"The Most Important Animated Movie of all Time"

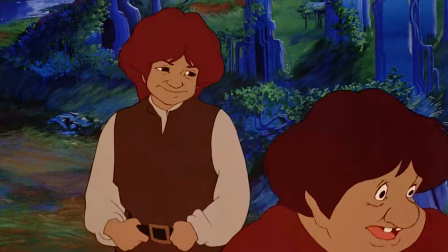[8:14]
I know that Sam is not meant to be the sharpest tool in the shed, but man, they really made him a bit too goofy here.
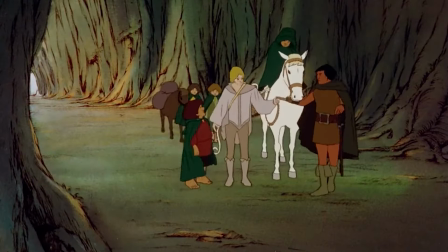[8:20]
But I can defend him. For starters, I think the film does an excellent job of showing Sam's loyalty towards Frodo.
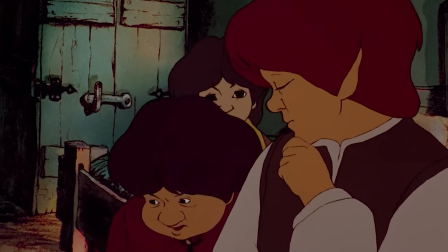[8:27]
Every scene he's in with Frodo, he is always looking out for him and defending him no matter what.
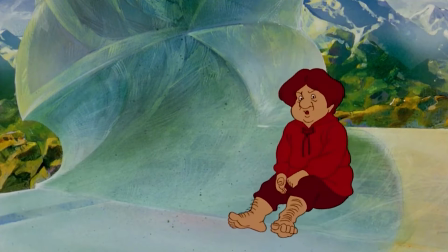[8:32]
He's annoying, yeah, but it's kind of admirable how much he cares for Frodo and wants to be by his side no matter what they go through.
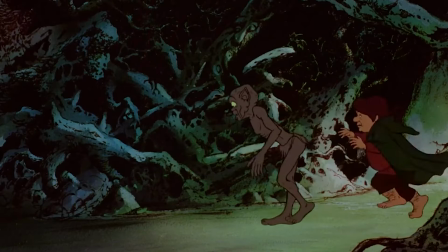[8:39]
And he is not completely useless. He's always trying to fight back and he can defend himself.
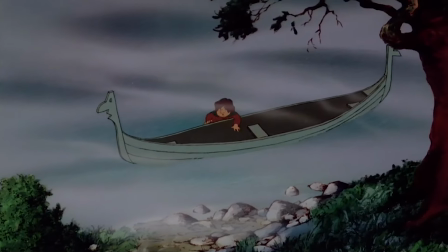[8:44]
Kind of. I guess Sam is meant to be the sort of comedic relief here, but when you compare him to other comedic reliefs in animated movies, he's honestly way better and he could have been much worse,
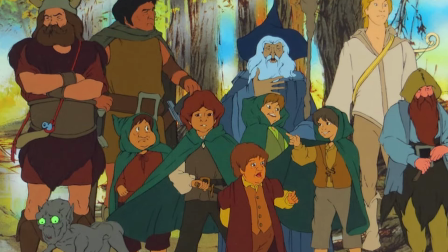[8:54]
let's be real here. The rest of the characters are also really damn good.
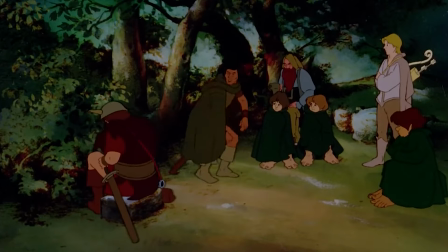[8:58]
It's impressive how, despite their short runtime and number of main characters, they all get somewhat fleshed out and no one feels out of place here.
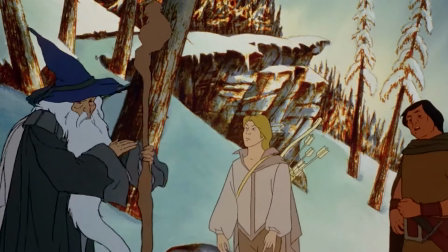[9:05]
There is a small bit of time to have characters talk to each other and learn about their relationships together.
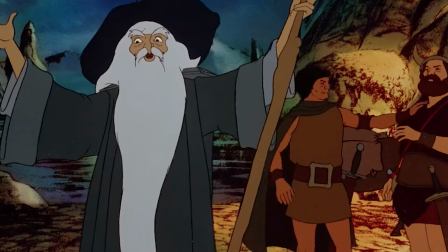[9:10]
It can be quite rushed sometimes, I will say that, but again, the movie is only 2 hours long, so what can you do? But one aspect that everyone can agree on is the voice acting and how incredible it is.
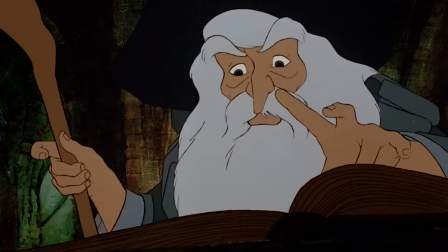[9:21]
I'm not joking when I say that this film has some of the greatest acting I've seen in any animated film.
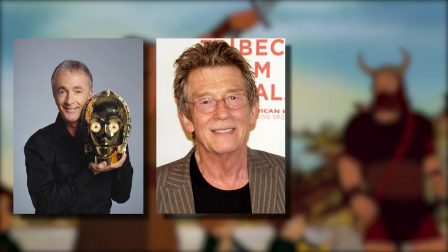[9:26]
They brought in talent like John Hurt, Anthony Daniels, William Squire, just name a few.
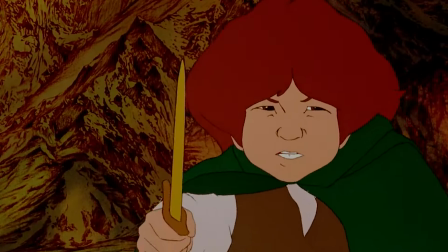[9:32]
They all speak in such a grand, epic, and expressive way. Again, if you were to look at other animated films from around this time,
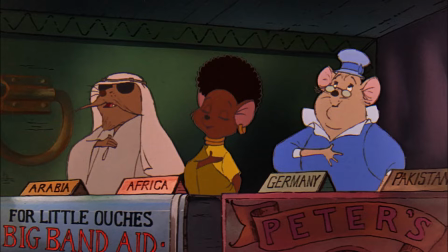[9:38]
animated characters would typically speak in a very whimsical and cartoony way, trying to be very over-exaggerated and goofy.
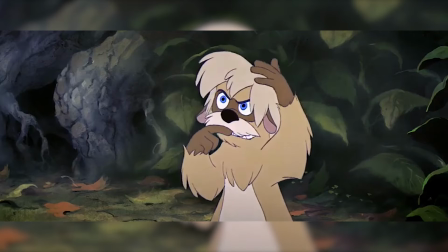[9:45]
Even Disney films that were more serious, like The Black Cauldron for example, they had voices that were very cartoony and may not have fit the tone that well. But with this movie,
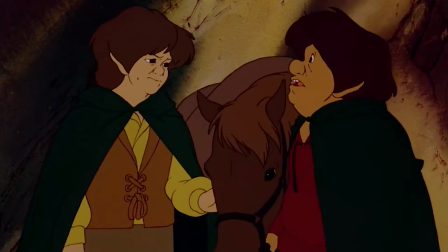[9:53]
all the voice actors do an amazing job of making us believe that these characters are real. I think my favorite performance would have to be John Hurt as Aaragon.
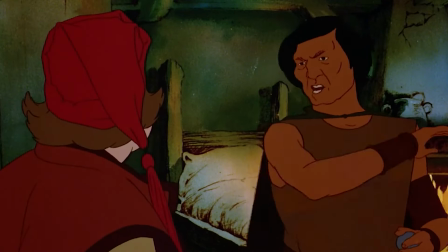[10:01]
Holy shit, what a performance. He can make Aaragon sound threatening and intimidating, but also very soft and gentle when the character needs to be.
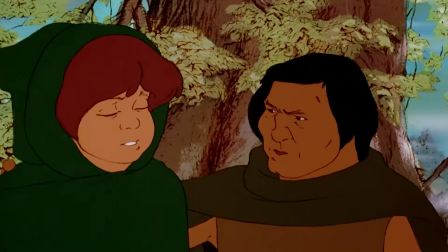[10:09]
It's a voice performance that I believe has never been topped, and I wish more people would recognize how amazing it really is. But now it's time to cover a certain aspect of the movie that everyone loves to make fun of, and that is of course the animation.
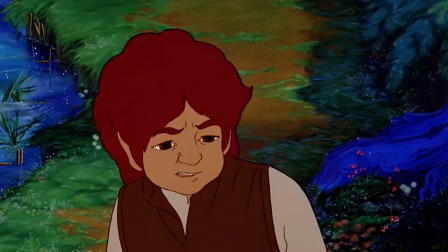[10:21]
Now, just by taking a quick glance at the animation here, you can tell that something is just a bit off.
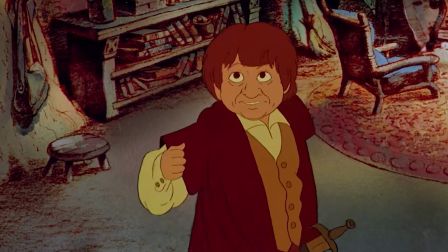[10:27]
It's not bad per se, it just looks, well, strange.
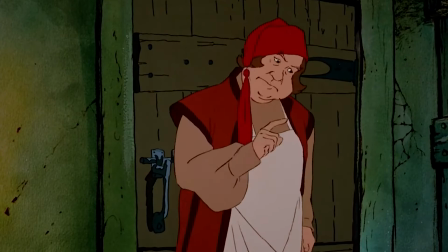[10:32]
And that is mainly because the film is animated using rotoscoping.
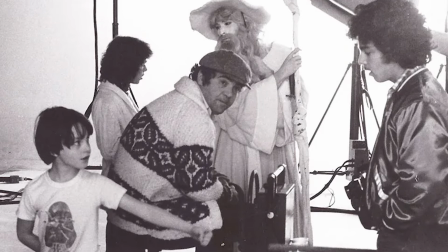[10:35]
For those who are unaware of what rotoscoping is, it's basically when animators film actors performing as the animated characters, then they draw over them.
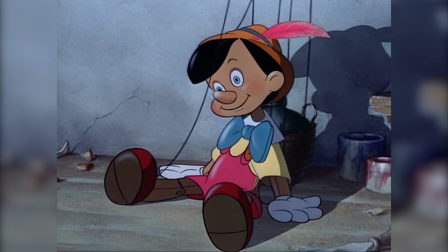[10:42]
You can see this style used in a lot of old Disney movies for certain characters who had more realistic and human proportions. Now, it goes without saying that rotoscoping is a major pain in the arse, but it can lead to some great results.
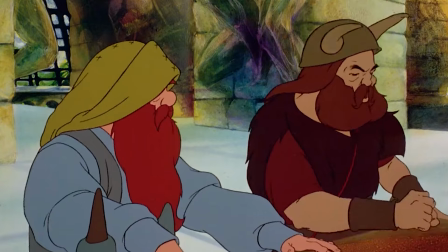[10:54]
And The Lord of the Rings was one of the very few movies where nearly the entire film is rotoscoped.
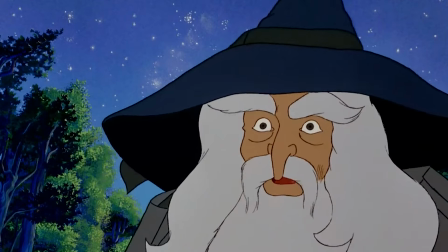[10:59]
And it led to some, well, rather interesting results. It feels like whenever someone talks about this movie, they always make fun of the rotoscoping animation,
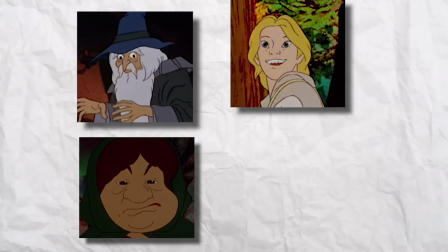[11:08]
saying how ugly it looks, and they always show the same weird frames, which are usually of Legolas for some reason.
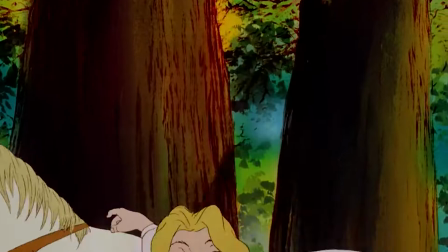[11:13]
And yes, these frames are incredibly goofy, and especially some of the shots here. Like, what is this? But at the same time, it feels like people are overlooking just how impressive the rest of the film looks.
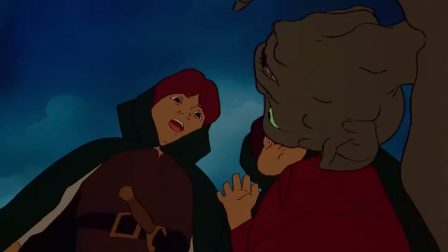[11:24]
While the characters do move realistically, they still have appealing designs that can match the way they move.
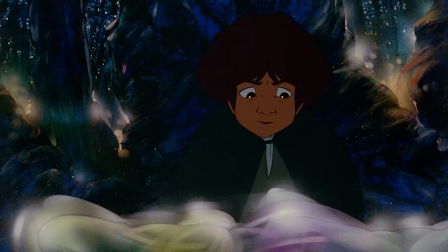[11:29]
They can all inhabit such an incredible wide range of facial expressions and emotions.
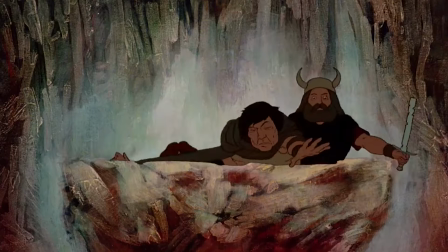[11:34]
Like I said earlier, the film is very show don't tell, and the animation does an excellent job on showing us how the characters are feeling.
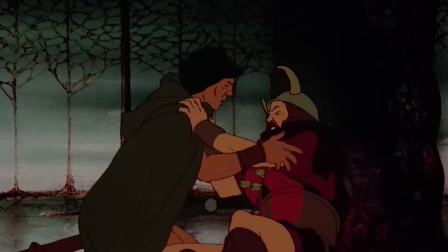[11:40]
Like going back to the scene where Boromir dies, look at Aragorn's face here.
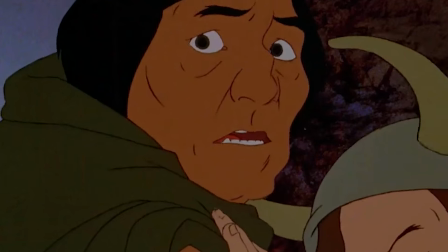[11:44]
He doesn't say a single word, yet you can tell that he is both shocked, confused, and really upset.
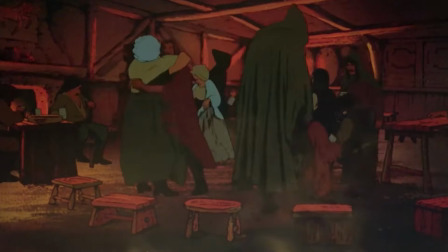[11:49]
Of course, the animation does have its weak points. Like, you can clearly tell when certain characters aren't animated and it's just live action footage being solarized.
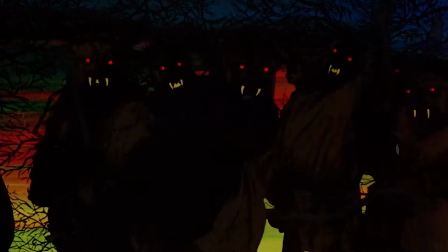[11:57]
It can work on certain characters like the orcs who are meant to look otherworldly and weird.
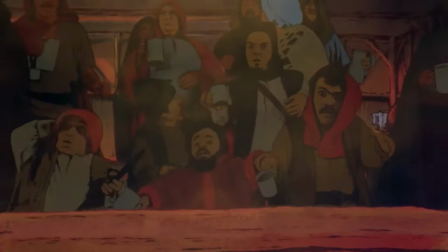[12:01]
But for the more human characters, it does look out of place, especially for some of the more cartoony and expressive designs.
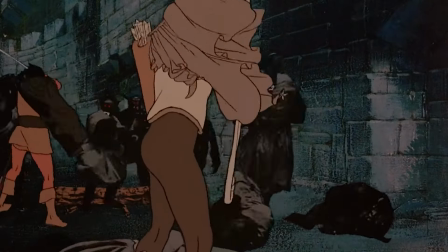[12:07]
But the animation really shines during the battle scenes, especially the one near the end.
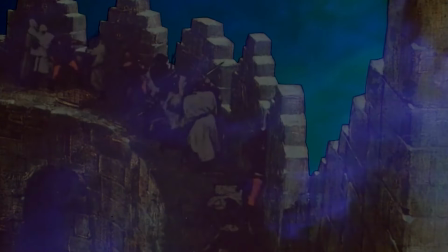[12:12]
Again, you can tell that a lot of what we're seeing is just footage of actors being solarized, but man, does it feel massive.
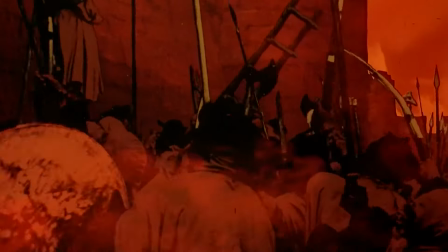[12:18]
It's still amazing the sheer size of the battle and how they're able to achieve this back then.